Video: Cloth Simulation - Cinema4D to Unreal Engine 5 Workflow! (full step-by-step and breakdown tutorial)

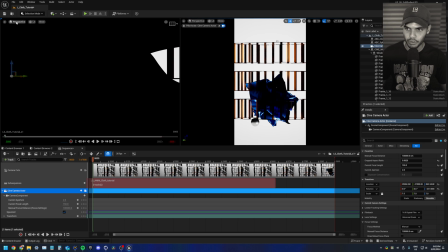12:37 I'm gonna go to my two pane view, which I go over in my tutorial. Okay, I will stop plugging it now.
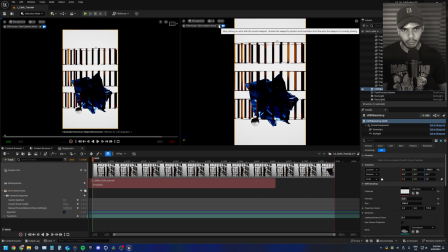12:42 Select my camera. Now I'm gonna exit my camera from this view.
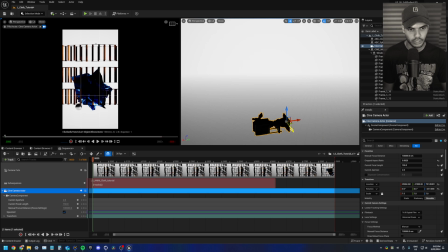12:47 Just play with the composition a bit. Change to my local pivot point, move in a bit. Maybe I wanna fill the frame a bit more, something like that.
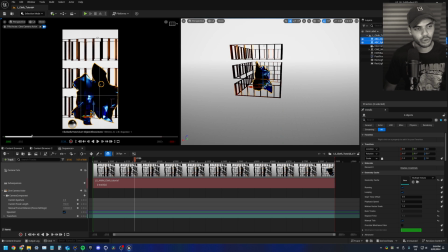12:55 Now for some reason, my Lembic seemed to have imported a bit lower than I thought because this framing's a bit weird.
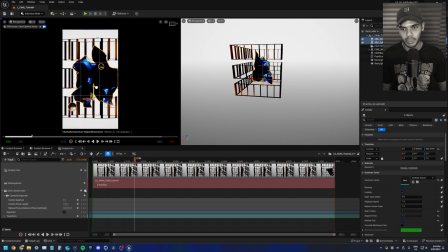13:02 So I'm just gonna select both of them and then drag them up a bit. Again, not really sure why this has happened, did not happen in my other file.
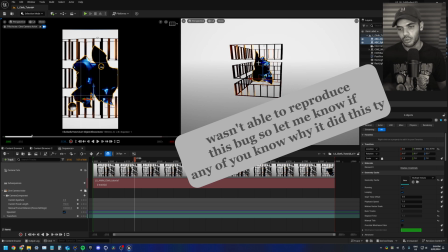13:09 As long as I drag both of them up, all the coordinates should stay relatively the same.
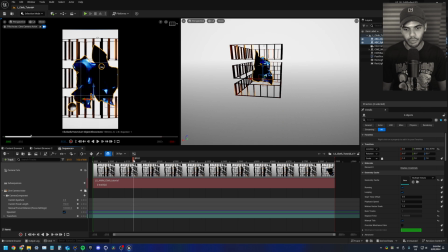13:13 Now I'm happy with how the cloth looks here and I kind of want my sequence to start around this frame 150. So I'm just going to drag the start of my subsequence to 150 and then drag it back.
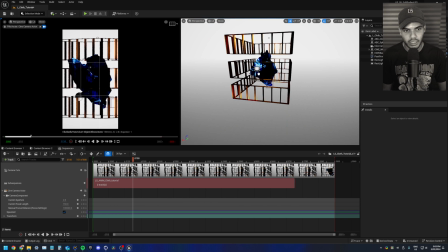13:27 Now let me get some lights in the scene. Again, I'm gonna get another rectangular light. Let me just double check which side my camera is facing. So my camera is viewing the geometry from this direction. I'm just gonna move my light around here.
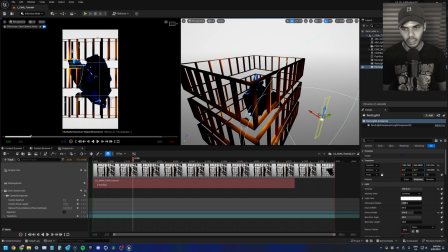13:40 Probably gonna elongate it a bit. Yeah, I think I like the way it's highlighting the orange frames there.
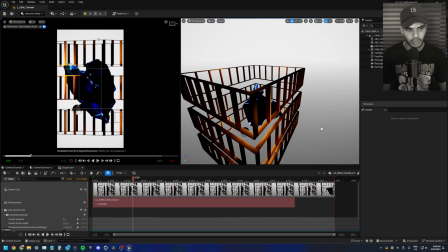13:46 Now the shadowed areas here are a bit too dark for me, so I'm just gonna copy my light over, select it, alt and drag. I just want a few highlights on the back frames.
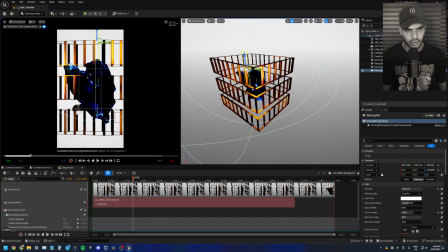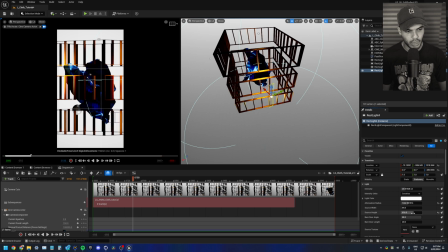14:03 I think something like that should work. I'll just turn down the intensity a bit. Maybe make my height smaller again, just to get some harsher shadows.
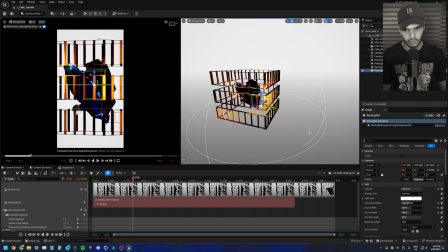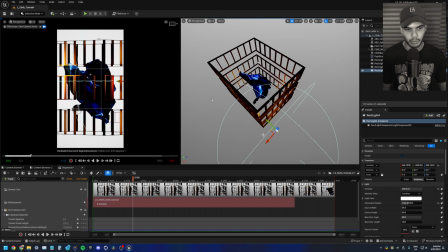14:19 That should be good. Now I just need a light for my cloth because it is a bit dark from this angle.
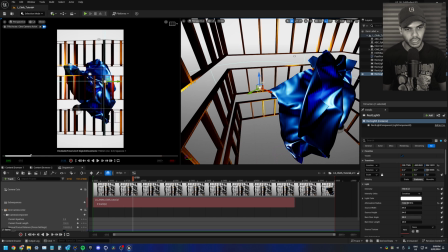14:25 Just copying the light over again and rotating it and then just placing it where I think it could look good. I think up lighting looks quite good in this instance. Probably soften it up a bit.
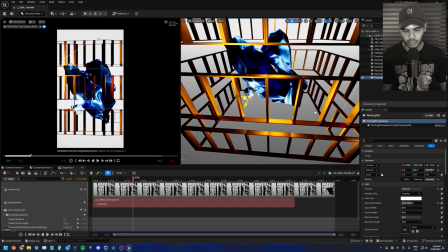14:36 I'm just gonna quickly select all my lights and make sure they are movable as well. Just gonna copy another one around there and then turn down the brightness a bit.
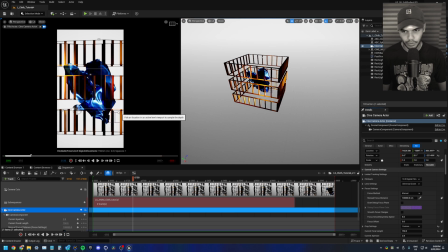14:45 Now the last thing that I need to do is actually set my focus on the cloth, turn off my grid.
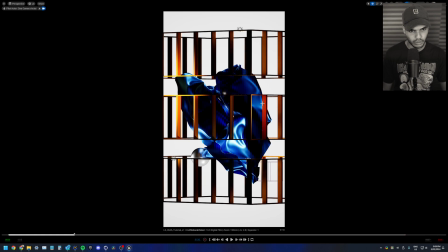14:51 And now just give it a final look. And for now, that should be good. This is looking a little too warm for me, but you can just play around with the lights a bit more.
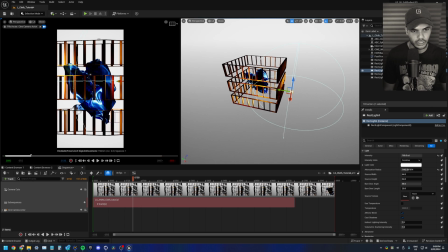14:59 Now, all the lights that I've just added, I'm going to now drag into the sequencer. So select these lights that I've put here, and then the two interior lights.
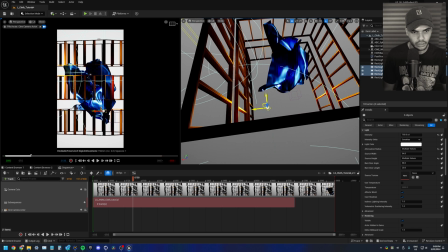15:07 So this guy and this guy.
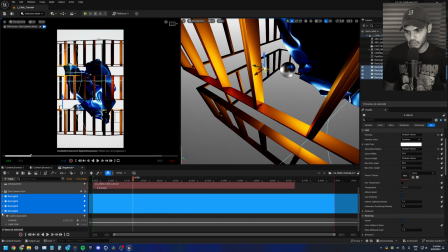15:11 I'm just going to drag them all into my sequence, close them all down, select them, right click, convert to spawnable.
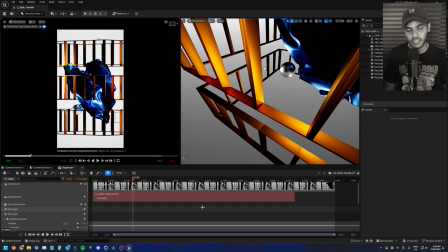15:18 So now all these lights belong to this sequence. Now I don't need to worry about turning lights on and off per sequence.
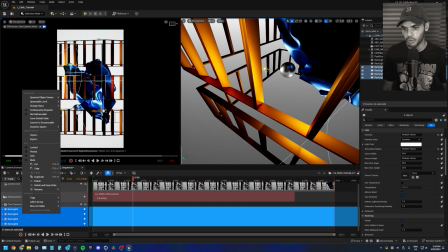15:25 It'll just stick and be all contained within this guy. I'm also going to select them all and right click, move them into a folder and call it lights.
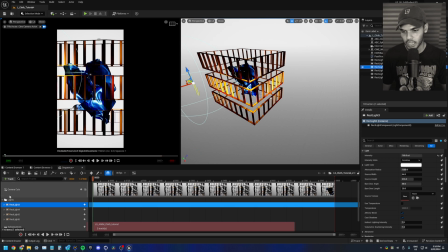15:32 Now I just need to slowly animate them. I'm going to select this top light right here and actually move them up.
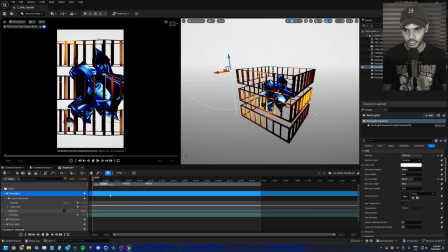15:38 And then in the drop down, add a keyframe to the transform, drag it out to about 10 seconds,
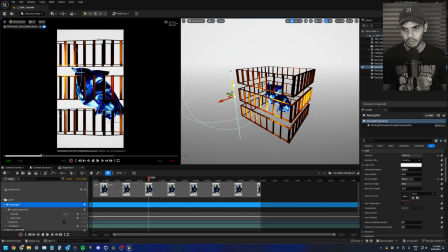15:45 or that is 10 seconds, frame 300, drag him down, and then you can hit enter, or you can just click the keyframe button again. I think I will. Oh, and also the reason it added a keyframe when I hit enter to all of these components is because I'm selecting the parent.
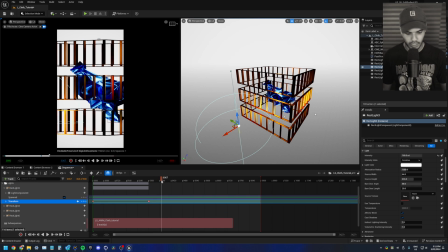16:03 But if you just have the transform track selected, it'll only add a keyframe to that track. Now I'm just gonna do that with all these lights. Gonna make this guy start around the bottom.
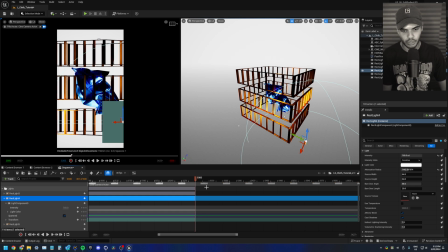16:13 Again, go to frame 300. While you do that, you can actually hit the right square bracket to change your in and out point to that frame 300 right there. That way you now have a 10 second clip, but you can extend it if you want to. With this guy, I'm just gonna animate the intensity from 0 to 100.
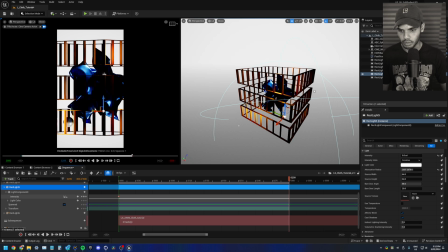16:30 So 0 all the way up to 160, sorry.
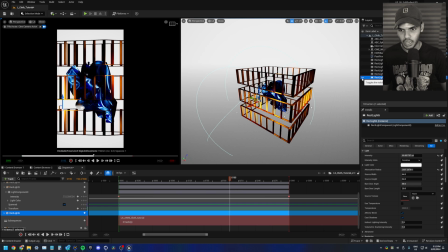16:34 And I will leave the back rim light, this guy here, and not animate him just cause I like what it's giving to the scene.
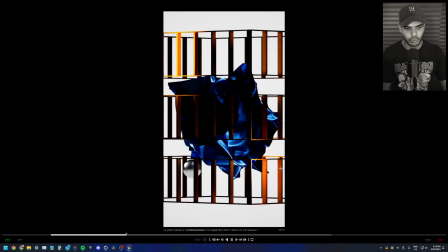16:40 Cool, and now you have the final shot with some slightly dynamic lights.